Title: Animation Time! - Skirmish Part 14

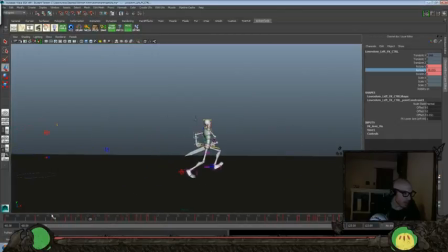716s
Just so we kind of loosen up this movement a little bit more. Okay, and let's look at this hand here. Let's use a similar timing.
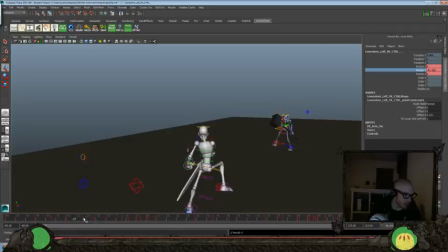732s
So we're just going to go in and punch in and set a key on everything right here.
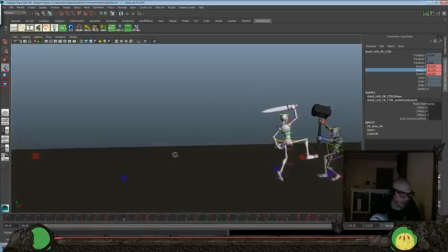742s
And then we'll go in and actually carve that key up so we have that timing working for us. Again, like here, we'll go ahead and bring that back a little bit, out.
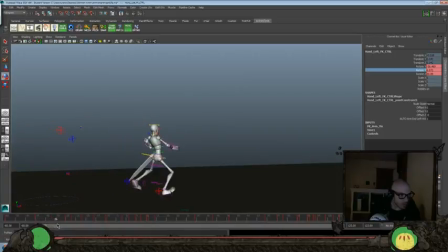And here we could go back, and let's go a little bit inward, kind of like that.
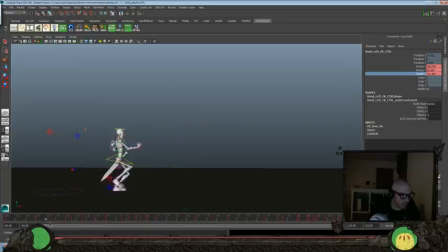Now here, I think I want to go a little bit more forward here, just so it reads in silhouette there.
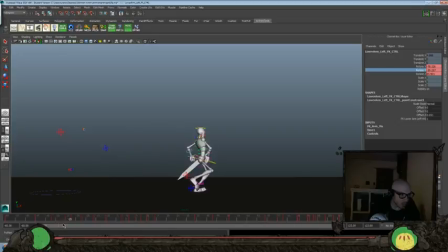Okay, and again, let's go back to the wrist here.
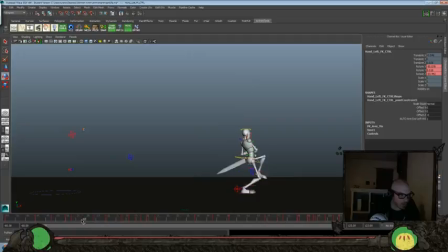And we'll go up a little bit here, over.
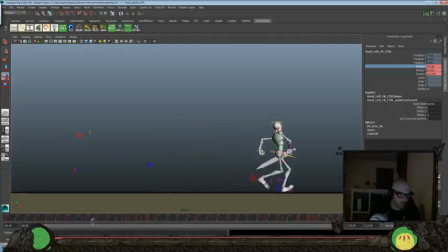And we'll go back there so we get some drag.
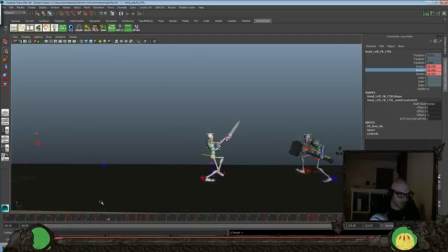845s
Again, up there. Go a little bit back there. Okay, I think that works a bit better.
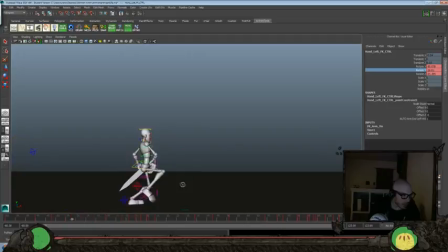865s
Now let's look again at kind of how we're going to approach the grasping of the sword here too. I don't think we did very much polish there. So let's go ahead and lock in everything there. I think that works fine.
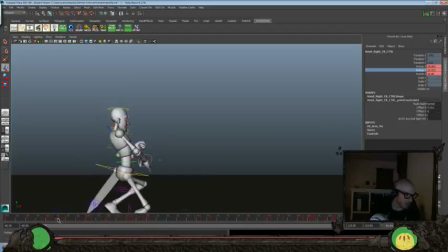885s
Maybe we'll take a step back here, because this should be up a little bit more.
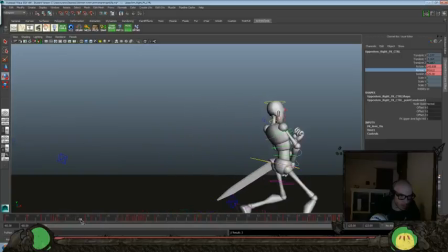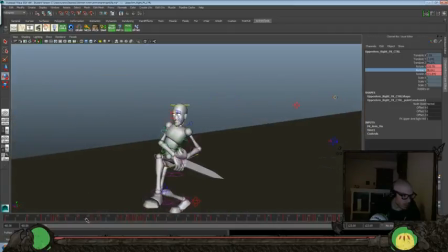907s
eventually want to get to this point here, right?
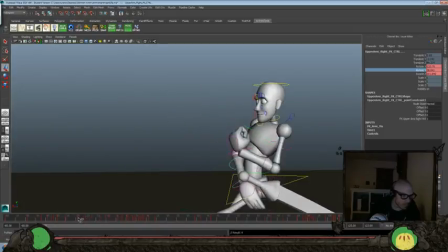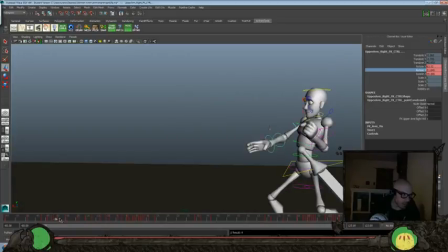920s
And we like this one there. So let's go ahead and delete pretty much everything in between.
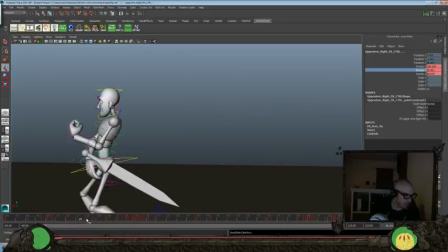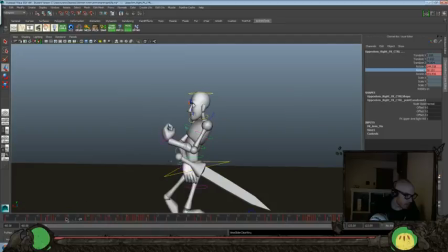932s
Delete that, delete this.
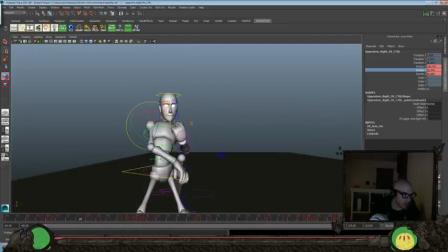939s
So at this point we'd want this to be up a little bit higher
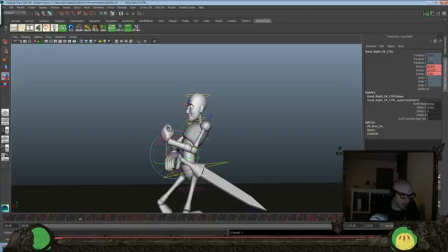946s
and this to be over a little bit, up a little bit, maybe out a little bit more here. And this one, we want to bring it over a little bit more. Okay.